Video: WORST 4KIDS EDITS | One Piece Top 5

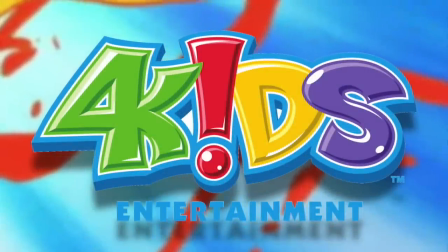Hello and welcome to the Grandline Review, your source for everything One Piece.
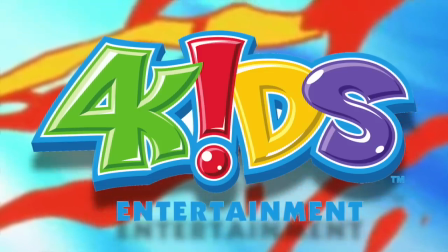And today, we're going to be delving into the darkest timeline as we discuss some of the worst changes made by the 4Kids dub.
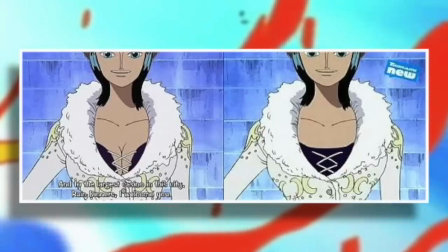And I think it's definitely time to do this because I've pretty much ignored the 4Kids adaptation for the large majority of this channel's life,
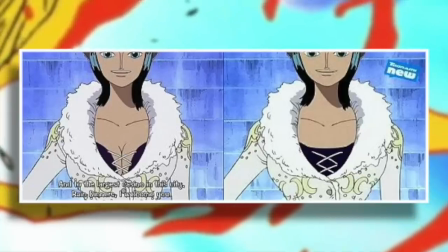but in reality, it is such a huge part of almost every English-speaking One Piece fan's experience with the series.
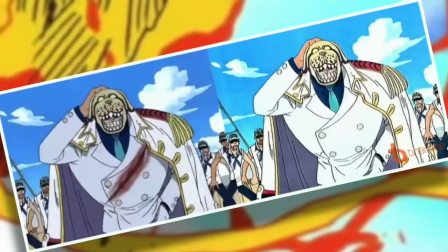I mean, for example, my very first exposure with One Piece was the 4Kids dub, and as a result,
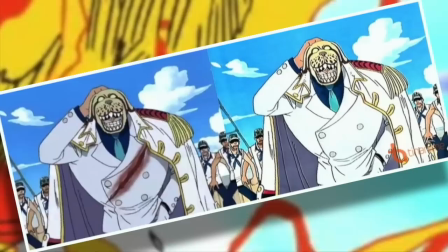it took me probably about another whole year before I actually decided to give the series a chance.
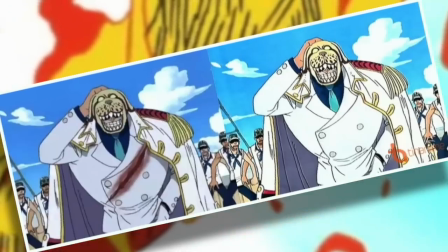And even then, a lot of that chance involved watching this dub for far longer than I'd like to admit.
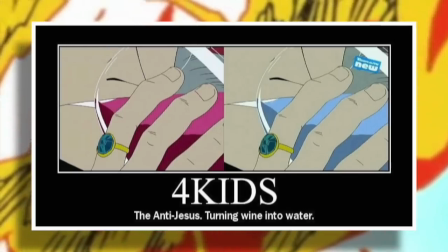But you have to understand that I'm an old man, and back in my day, sourcing anime online was not the easiest of things to do, and even finding good quality manga was a pain.
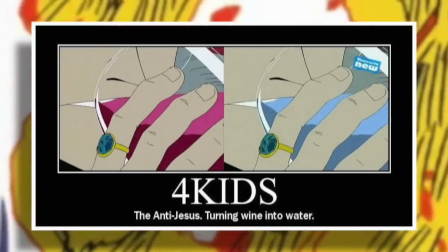Oh, and everything was wildly illegal, but let's not go too deeply into that. In any case, we now find ourselves here today to discuss this abomination.
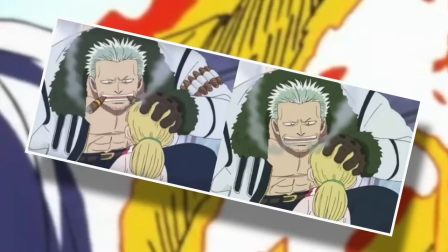And some of you out there may ask, why are we only examining 5 things that 4Kids did horribly when pretty much every second of every episode could qualify?
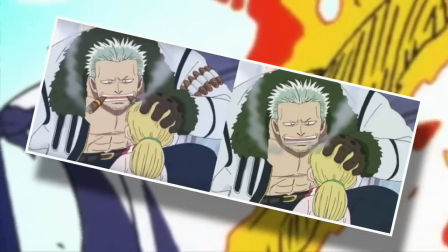And it's because 5 is about all I can handle for one day. And so as a result, the criteria for this list is as follows.
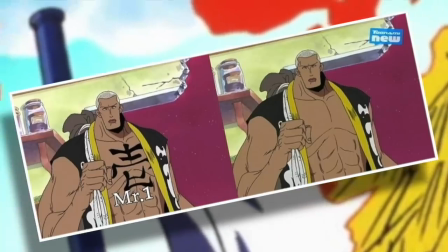To be considered one of the worst 4Kids changes, a moment or choice must deviate so ridiculously from the original intention of One Piece
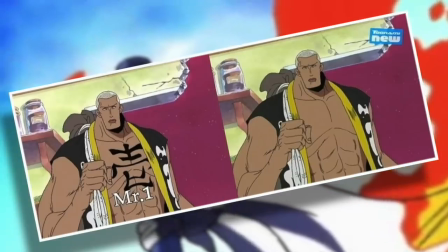that it either becomes a parody of itself or tears a gaping hole in the One Piece canon.
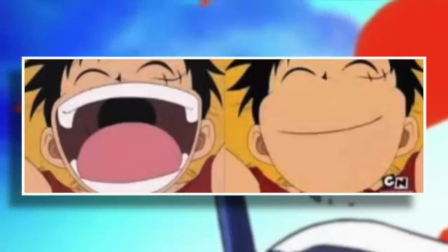Speaking of, nothing on this list must be canon, and in fact, immediately after the conclusion of the video, I suggest we all just forget everything we've spoken about.
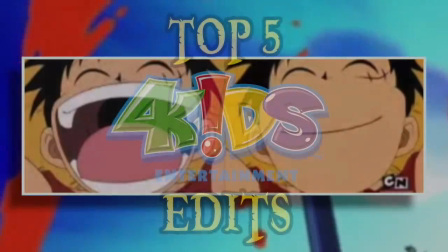But with that out of the way, let's begin, I guess. Welcome to the top 5 worst changes made by the 4Kids dub.
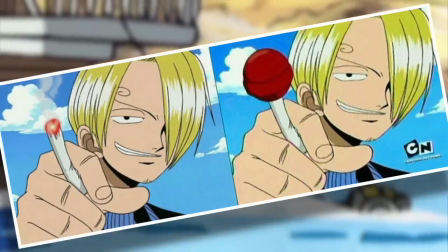Number 5. Lollipop Sanji. Alright, we're starting with a very basic and well-known one here, and that's precisely why we cannot ignore it.
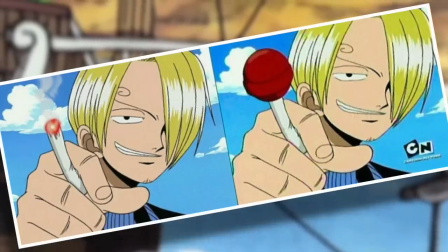So look, here's the deal. Coming from an English-speaking Western country, I get why they censored the cigarette.
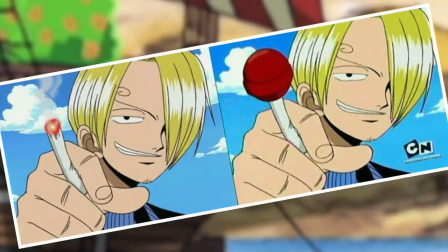You're marketing the show to kids, even teenagers, and it does actively promote smoking through the idea that Sanji smokes and Sanji is cool, therefore smoking must be cool.
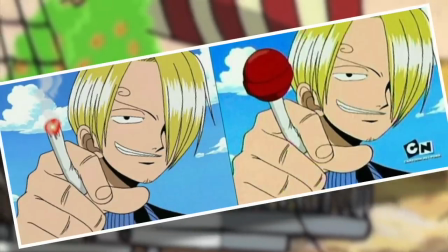That doesn't mean it isn't absolutely ridiculous though.
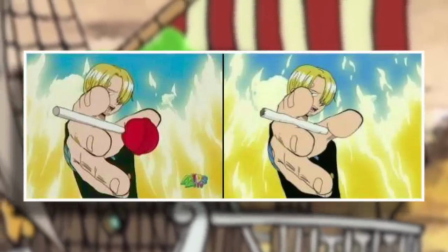And the primary issue is that, admittedly, like most things in the 4Kids dub, it is impossible to take Sanji seriously, ever, because he's always sucking on a lollipop.
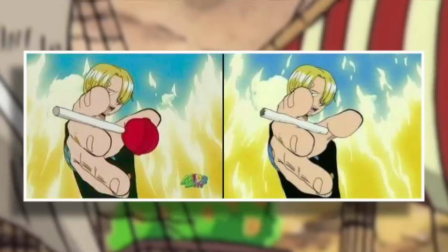It takes away from great dramatic moments and sort of comes to define Sanji in a way that the cigarettes never did.
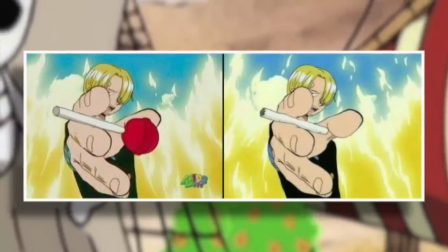The thing about smoking Sanji is that cigarettes are an accessory. It's a character trait.
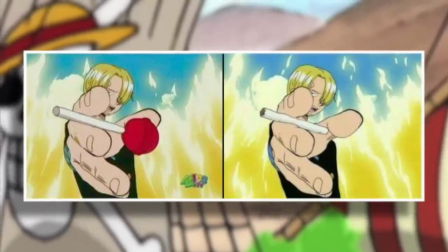However, a lollipop provides a much more bold statement, and instead of being a badass kicking chef guy, Sanji becomes the lollipop dude because it's just impossible to ignore.
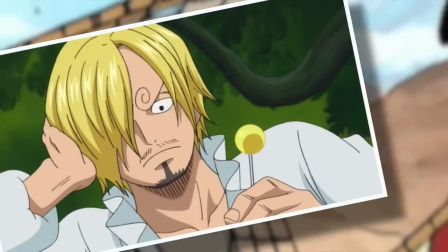And just like that, you have a perfectly captivating character reduced to the status of a temporary candy.
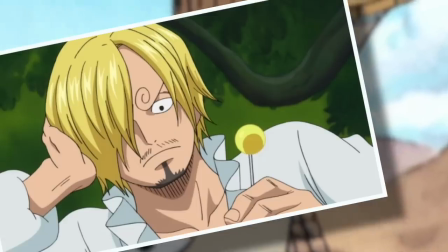And look, to be honest, this change is but one of many to do with smoking, and some may argue that other characters were impacted more heavily by this censorship.
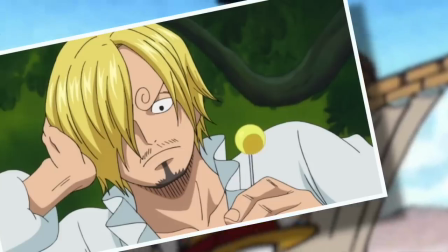But I disagree simply due to the fact that Sanji is a key protagonist, and so this particular decision has a much greater long-term impact on the series as a whole.
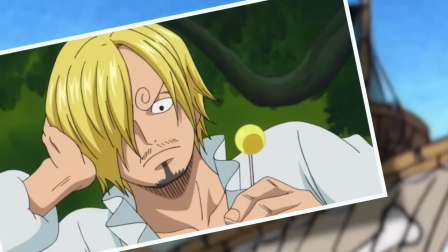But of course, it certainly wasn't the worst change made by 4Kids. Number 4.
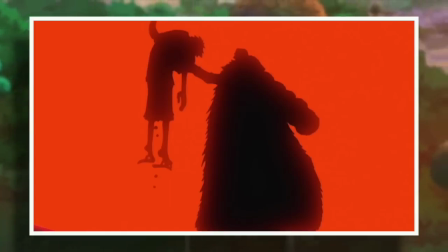Crocodile's Hook. Now if you're looking at this image and thinking, huh, what's wrong?
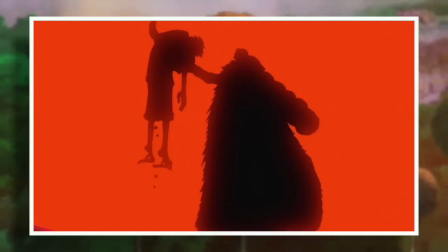That looks exactly how I remembered it. Well, you'd be correct. This is quite possibly one of my favorite shots in the entire series, both in the anime and the manga.
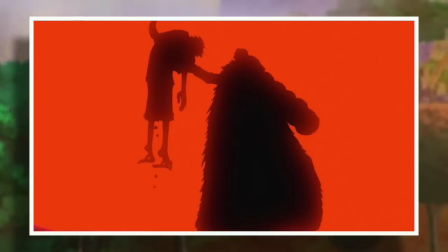I love the colors, I love the silhouetting, but most of all, I love the feeling it gave me when I first laid eyes upon it, which was shock and uncertainty.
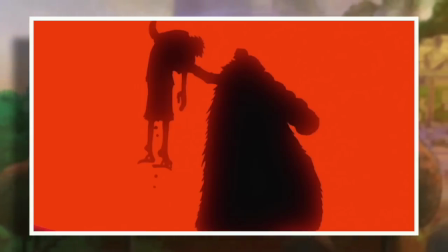This was the first time that Luffy had truly been in a no-win situation and nobody was coming to save him.
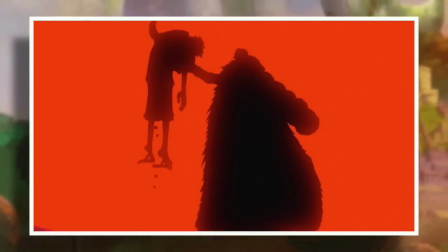It was dark and wonderfully suspense-building for a generally bright and happy shonen series. All right, so with that in mind, let's examine what 4Kids managed to accomplish with this shot.
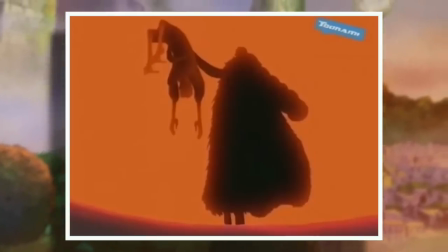Glorious, isn't it? The sheer lack of attention to detail, emotional intent, and any form of artistic integrity is almost a piece of art in and of itself.
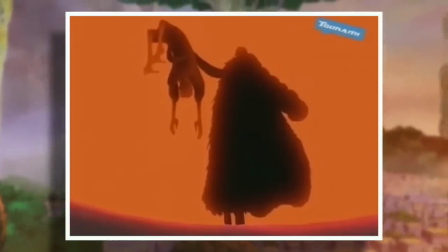It's a perfect representation of how to ruin something beyond repair.
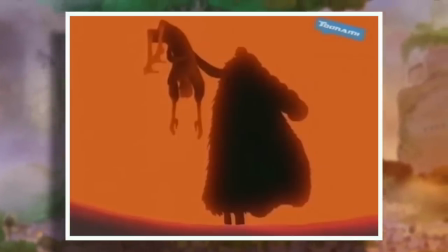I mean, in this masterpiece, Luffy really does look like more of a reclining Renaissance nude, nestled carefully within the inviting crescent of Crocodile's Hook,
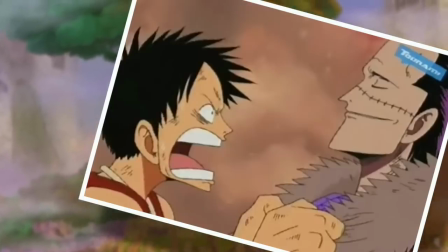which is really odd because he was yelling at him and just full of life a second before this happened.
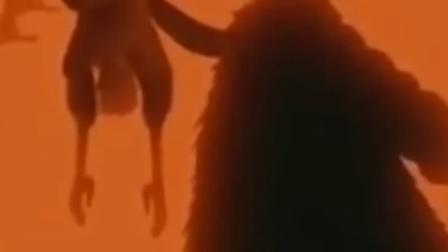Not only that, but Luffy has also quite magically developed some sleeves on his upper body, despite the fact that he was wearing a sleeveless top in the shot immediately prior.
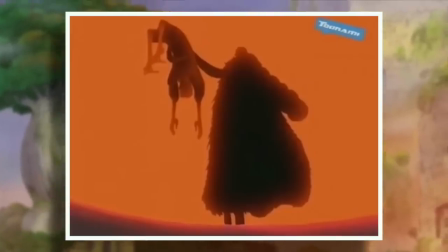This shot really does belong in a gallery, like a gallery of shit.